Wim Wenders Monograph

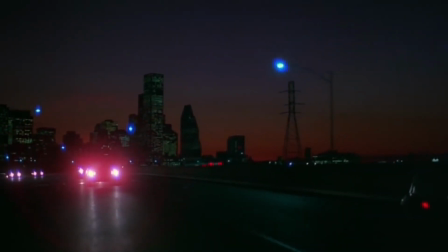268s
A road movie is a movie made simply while on the road.
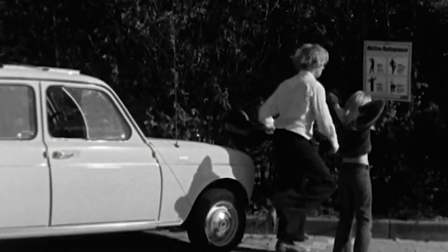271s
The idea of filmmaking while you travel embraces improvisation and the aesthetic of finding the story along the way.
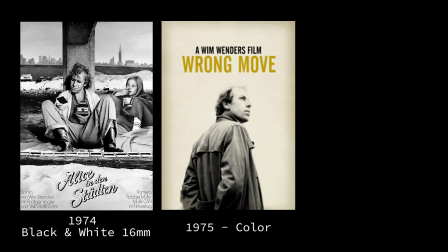279s
Alice in the Cities, The Wrong Move, Kings of the Road.
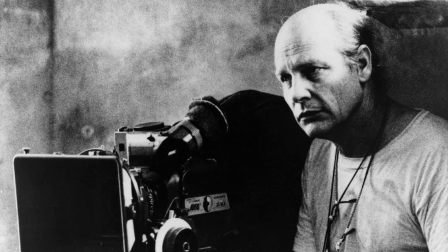282s
All 3 of these films were shot by cinematographer Robbie Mueller and mostly took place in West Germany.
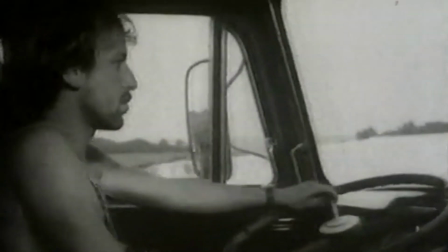289s
The idea of these famous films is not only does travel propel the story, but it also absorbs and reshapes it.
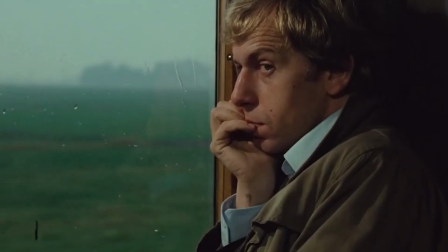296s
The possibilities of the road are shown by car, train, bicycle, sidecar, and van.
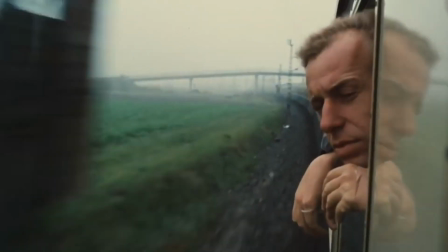305s
Although the characters are sometimes passengers or drivers along for the ride, they are not in control.
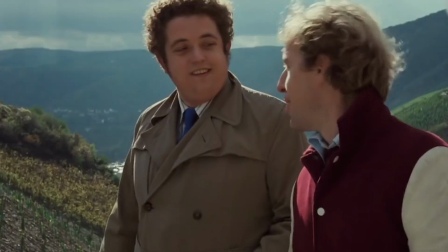311s
Walking also gives the feeling of community to the characters in Wrong Move, out of their philosophical quandaries to each other with a gorgeous backdrop behind them.
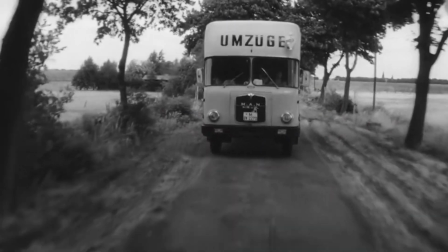320s
Umzuge is another German word that translates to movement,
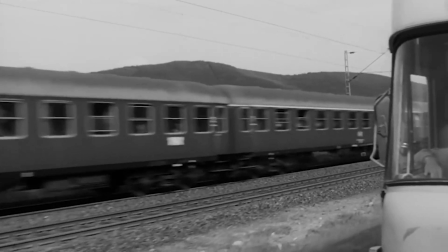323s
and is on the top of the traveling vehicle in Kings of the Road as he visits movie theaters around the German countryside.
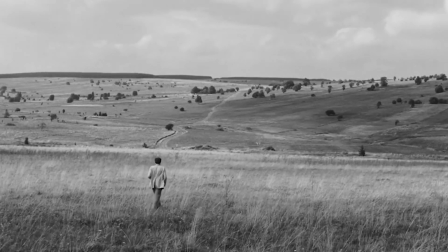330s
The process of finding your final destination are what these films are all about. For example, the character Robert Lecter
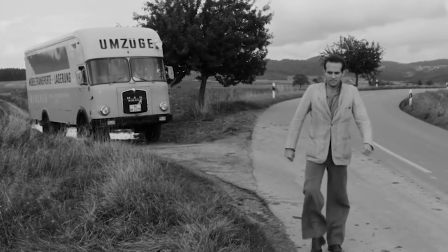338s
experiences that kind of freedom the moment he steps out of the van with no obligations to his wife he left behind and the job he walked away from.
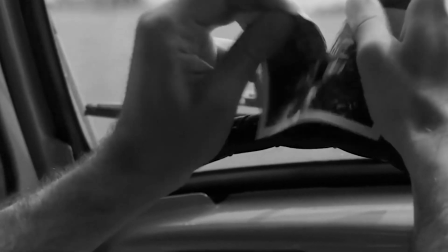346s
His Wanderlust is vivid, but short-lived.
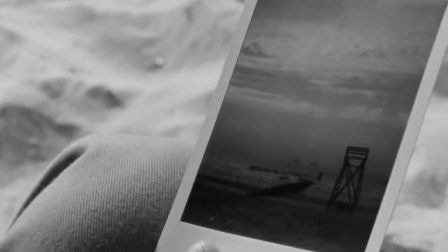349s
Also, this sense of advancement is shown when Polaroid images are taken by the main character in Alice in the Cities.
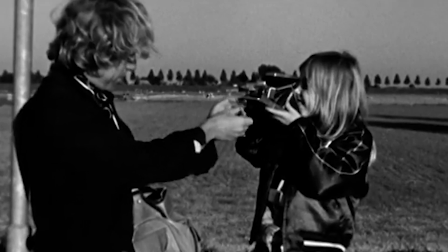355s
The picture becomes clearer over time as the photograph develops, and so does the bigger picture, showing the progression of the character's ideas.
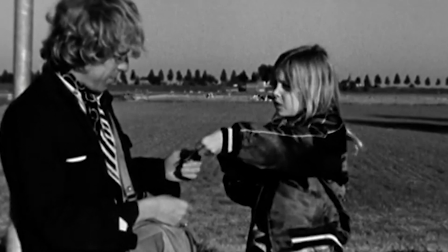363s
Possibilities of the road seem infinite, but even they come to an end.
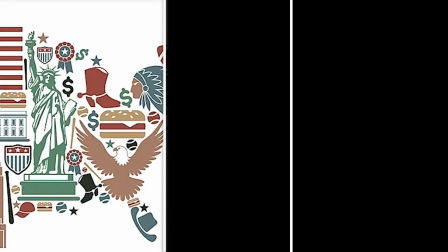367s
Throughout many of Wim Wenders' early films, America, American culture, and the Americanization of Germany are big themes in them.
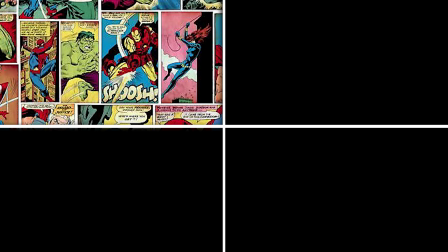375s
Growing up, his idea of America was based on comic strips, rock and roll, movies, and novels.
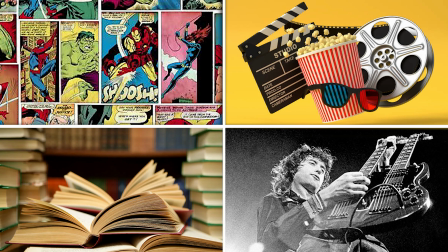382s
These revealed any alternative culture that he embraced and preferred in German culture.
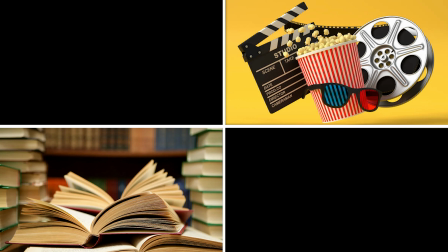387s
But of course, he got to know its drawbacks, its eventual failure, and its beauties as well. It became his everyday reality. Paris, Texas is another one of Wenders' films that directly connects with the Americanization seen by Wenders himself.
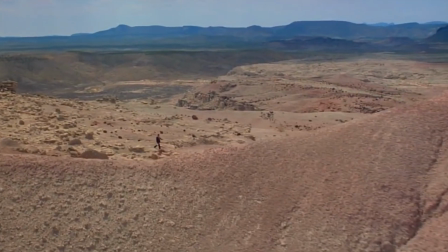402s
In the film, we follow Travis, who after mysteriously wandering out in the desert in a dissociative fatigue,
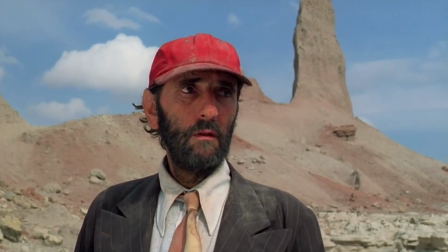409s
attempts to reunite with his brother and 7-year-old son. After reconnecting with his son,
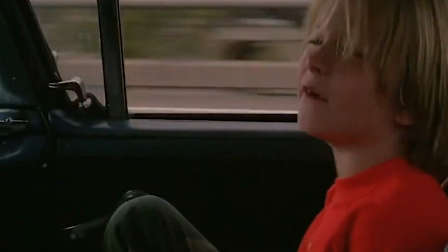413s
Travis and the boy end up embarking on a voyage through the American Southwest to track down Travis's long missing wife.
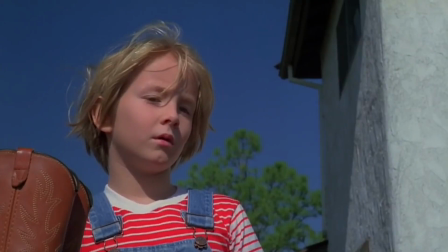421s
The colors red, white, and blue are seen consistently throughout the entire film, showing the happy life or the life of the American dream,
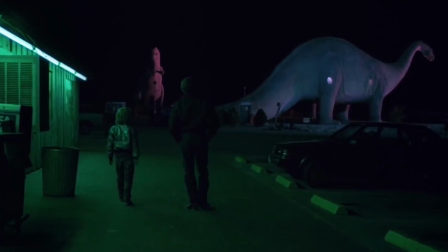429s
while the color green is shown on Travis's side, showing the opposite of that and the negative aspects of living in this world.
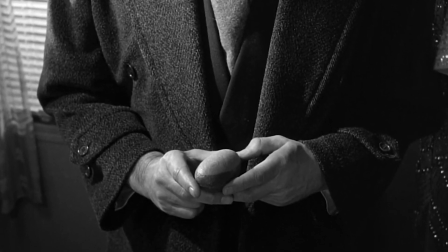435s
Most importantly, we cannot forget to talk about his films that table the idea of isolation and the search for meaning in the modern world.
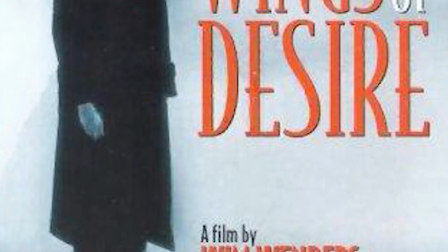443s
Wings of Desire was Wenders' first German film after living in the US for 8 years.
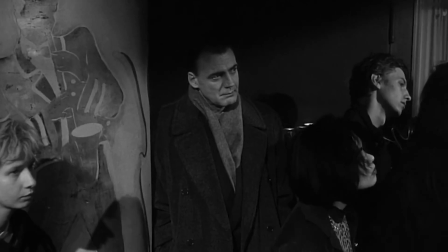448s
The film follows invisible, immortal angels who populate Berlin and listen to the thoughts of its human inhabitants, comforting the distressed.
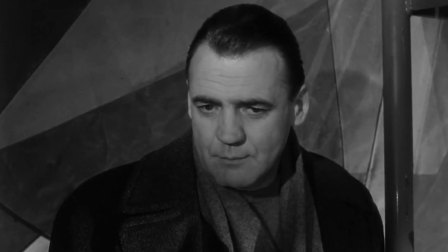456s
One of the angels falls in love with a beautiful, lonely trapeze artist.
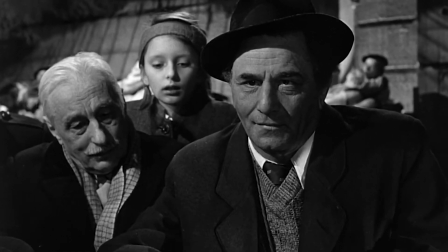461s
This angel chooses to become mortal so that he can experience human sensory pleasures,
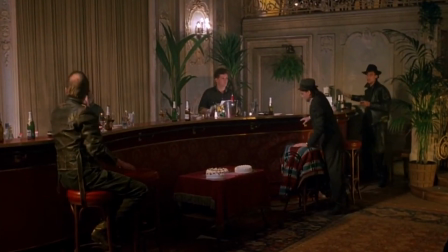466s
ranging from enjoying food to being touched by a loved one, and so that he can discover human love with the trapeze artist.
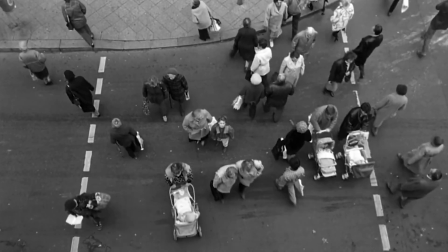473s
The angels that listen see that the city of Berlin is very populated, but the people that take up that space are mostly lonely and sad.
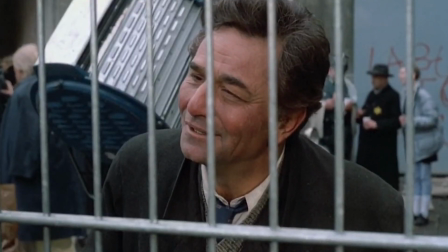481s
But also the use of monochromatic colors towards the end shows the human lifestyle and the separation between the spiritual world and the human.
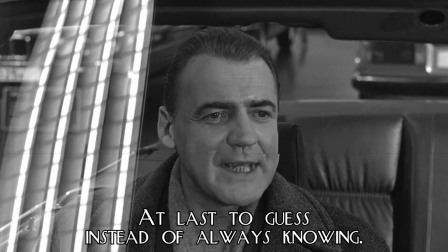489s Our main character says, Endlich ahnen, statt immer alles zu wissen.
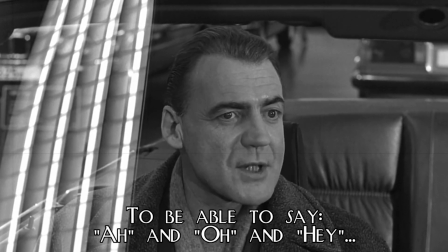495s Ach und oh und A und W sagen können, statt Ja und Amen.
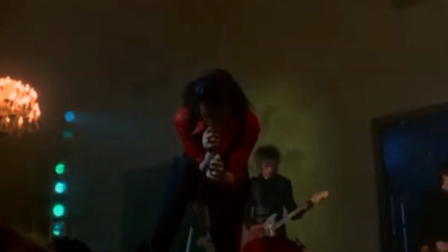504s
It's the idea that human life is happy and a beautiful thing from the outside. All of the senses that you feel and the warmth that you get makes you happy.
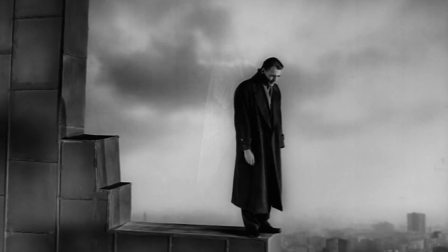513s
But in reality, all that lies within is a depressing, gray world.